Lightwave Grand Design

like keeping these layers around for future reference. I
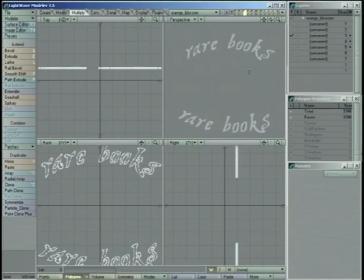Okay, layer 3, I've taken the rare books type.
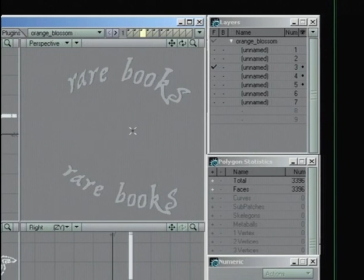You can see I've extruded it and beveled it, and I've given it an arc. And I've done that using two separate curves that I was able to do under the Modify tab.
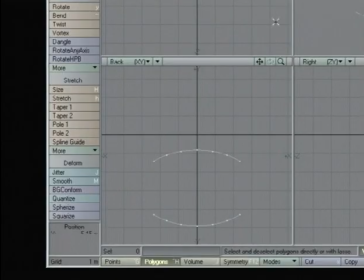I was able to use Spline Guide to bend the type. So that's what the rare books is.
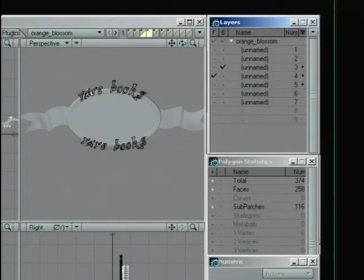Layer 4 has this plate that matches up with the rare books underneath, and it has these little ribbons on the side that are actually three-dimensional ribbons that I've modeled using
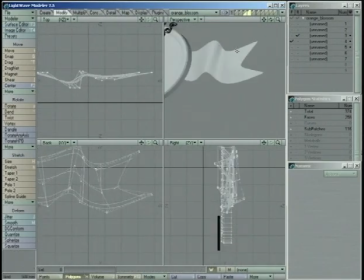subdivision surfaces, so they're always going to be nice and curvy and smooth.
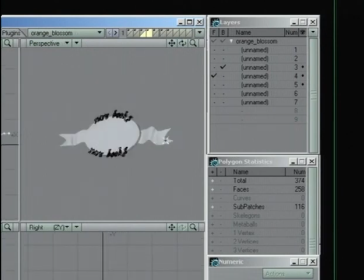And what I'm thinking when I'm building this is that I can use these ribbons later on, and I can make a lower third with that ribbon,
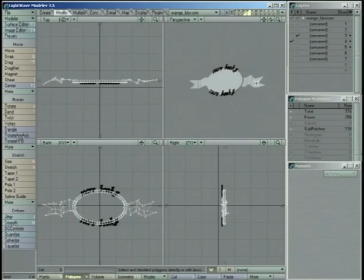and that sort of ties in two aspects of the same job and kind of gives you some consistency.
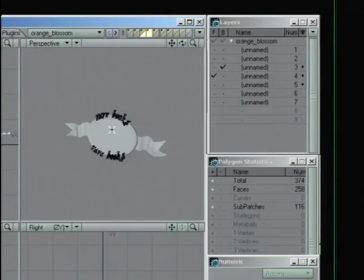Another thing is that this plate in here, I'm leaving this open for footage of, rare books or whatever. I can also put a background back there, or I can leave it flat and plain and just light it nicely if I want to. Since I'm not exactly sure how this guy wants to use it, I'm giving myself a little bit of flexibility by building it like this.
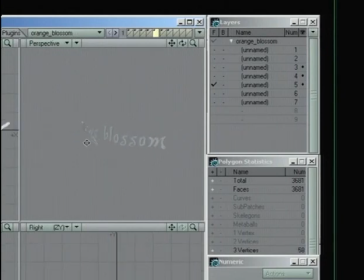Then layer 5 has the actual orange blossom type, and this I've bent using the spline guide again and this curve.
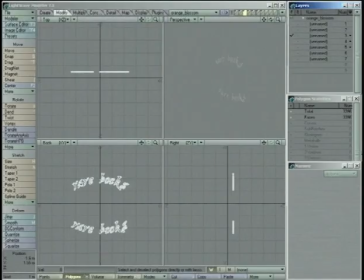Now if you notice, there's a difference between the way I bent the rare books, we'll zoom in on the type, and the way that I bent orange blossom. Since orange blossom is bending this way, you're actually bending the face of it. I had to split the type up into all these little sections before I could bend it.
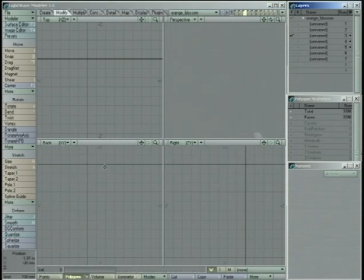However, with the rare books type, I'm not actually trying to bend the face, I'm just sort of distorting the face, so I didn't have to slice it up. It's got plenty of points that it could bend on. Alright.
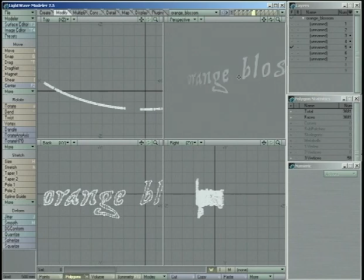And what I was trying to do when I was building this thing, this is our actual finished logo here, is I had a kind of a boring flat logo, and I wanted that to be able to live in a three-dimensional world. That's why I brought orange blossom out like this.
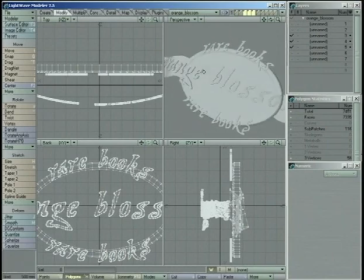This will give us something that we can go off of if this thing is rotating around, if we're animating it.
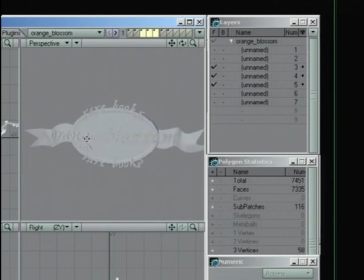It gives you a little bit of mystery by hiding some of the words and then bringing them into existence. It also gives us some interesting looks by really exploiting the fact that we are in a 3D environment. And yet it's not going overboard. This is a rare books company, and they don't, they're not going to want spaceships and lasers and things like that. They want something a little bit more classy, the ribbons and the, sort of the award motif or something.
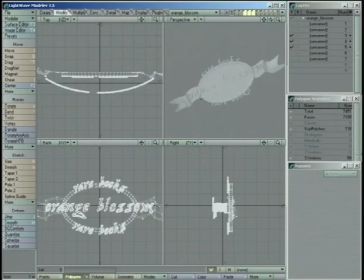And I think that this will give it to them. That font that they had chosen didn't lend itself to huge extrusions and big fat bevels and things like that. So I didn't want to go overboard with it. And if you notice, all my bevels and extrusions are very small.
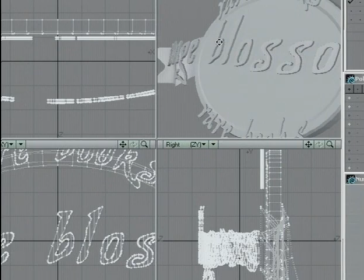But on the other hand, we are in a 3D environment, and I wanted to make use of them. And you can see the small extrusion that I have is enough that it's going to be,
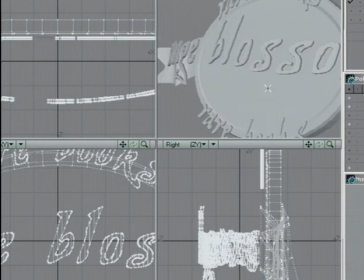assuming that I light and surfacing this thing correctly, it's going to help make these letters pop off the background.